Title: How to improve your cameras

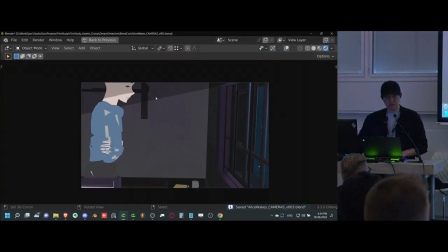33:32 Sideways, right? Sideways movement. It's the most neutral way you can move across the screen.
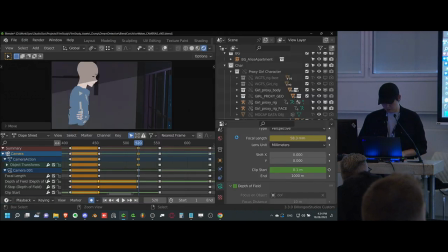33:38 This is actually something that I've seen done improperly. It's very important to know when things don't work as well. Sometimes someone who is like going through a lot is very sad in sort of a similar pose as this. Maybe they're hugging themselves because they just went through a bad breakup or something.
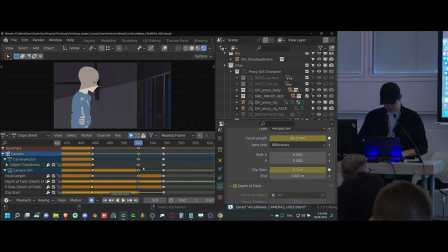33:55 And I've seen some shows and some directors work on these kinds of shots, and they do a very neutral side angle, and it sort of kills the tension a little bit. That's my personal opinion, and I think it's very neutral and should be used in a neutral way.
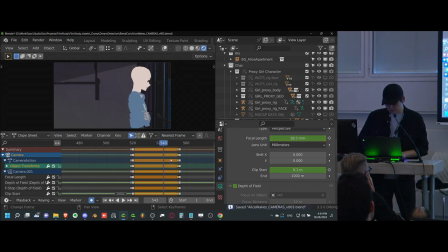34:15 You could do it in a comedy if they're crying, if you want the viewer to feel distant from the pain. So that is what I think. So let's see.
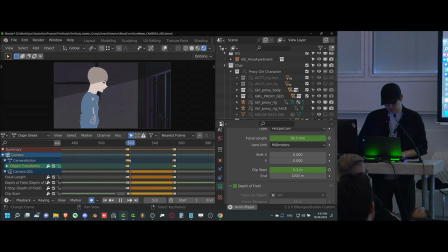34:28 Let's do a quick... I do wonder if we want the camera to actually move, because that feels a bit more active than we probably need. So we're actually going to reduce the movement of the camera to make the audience feel more lazy.
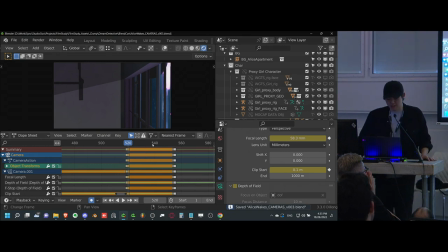34:44 Right, because this is a daily routine. This is the morning routine. The audience doesn't want to run and jog alongside this person who, you know, with like a dolly cam. So we're just going to do something like this. A little bit more neutral.
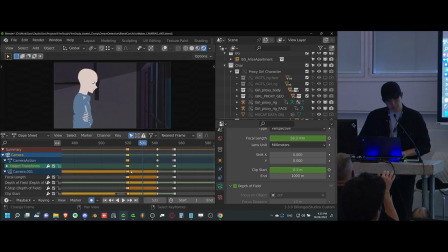35:02 her eyes on the horizon line. Could be at eye level, yeah, I agree with that as well. That's a slight adjustment. Certainly no harm in that. Something like that. Especially because her hair will actually, is actually supposed to be slightly taller, so that makes sense.
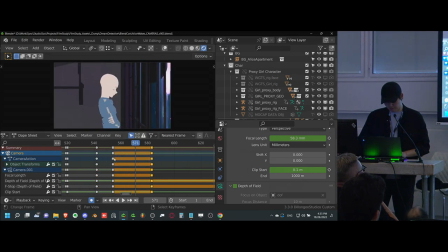35:25 Yeah, and what we'll actually do is we'll keep that shot alive a bit longer because we cut it a little earlier last time for the ominous shot. Okay, let's see.
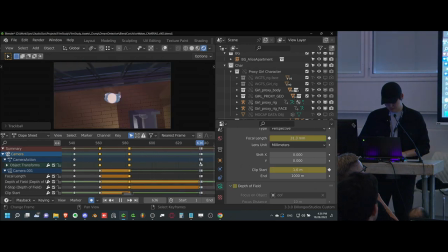35:43 Whoa, where are you going? That's not a morning routine. Wah!
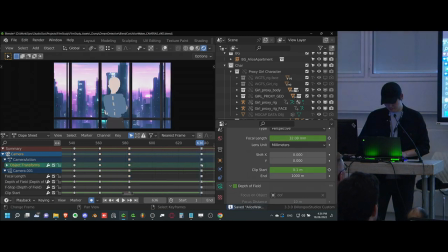35:47 Okay, let's cut to this angle now because we'll cut that a little later.
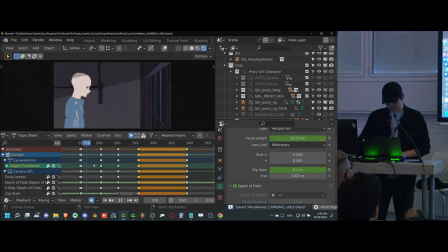35:55 All right. I'm gonna simmer on this a bit longer and then do the reveal. So this is so normal that we're not even looking at the shades. So that's an important thing that you can do with cameras where you sort of like something that you were calling attention to before that seemed significant.
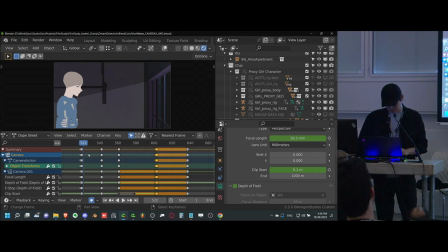36:14 If you want it to feel like a normal day, don't pay attention to it. Just make it sort of a side thing on the edge of frame.
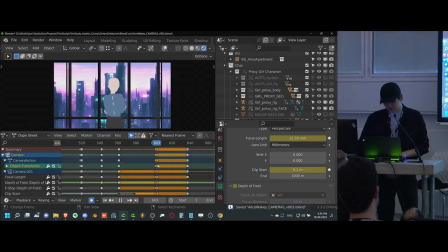36:22 Use sound design instead of visual design, that kind of stuff. You have a lot at your disposal, but that's a cool little trick here. And then we have this shot. So this shot is our last shot before we move on, because I don't want to skip to the next one.
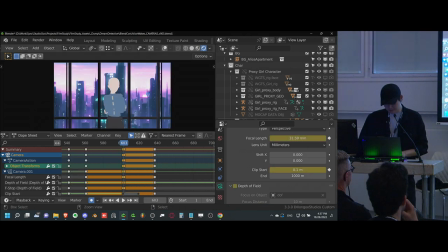36:38 That's too much work. But this shot, I feel like, is already pretty neutral. We have, of course, the cityscape focus. This would be great to do, actually, I think, something similar to the POV shot that was recommended earlier.
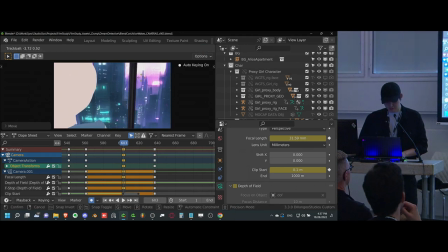36:50 But instead of that, we'll do an over-the-shoulder shot. So an over-the-shoulder shot feels like, oh, yeah, she's looking at the place she always looks at.
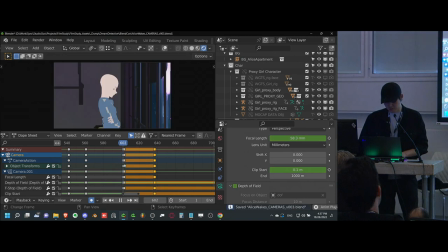37:00 We're sort of very intimate with her, and we know her very well. Yeah, that's the place.
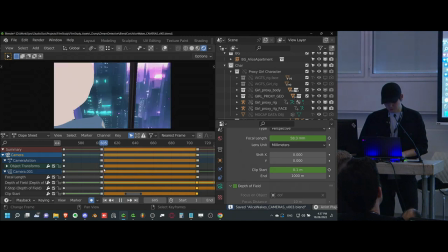37:04 That's where she always stares at the office building where Jim works across the street. Maybe she's the creeper POV. I don't know. But yeah, so we'll do a slight handheld just because I think it feels a little too still right now.
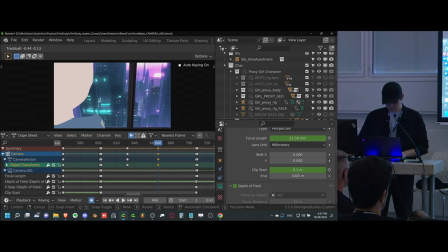37:24 Yeah. There we go. All right.
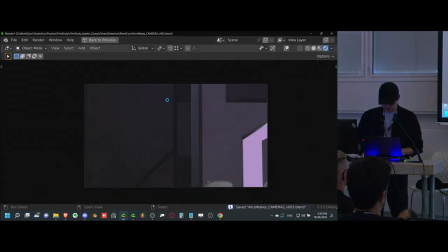37:31 So let's see how this feels from the beginning. This should be all the shots that we need to do for the daily routine.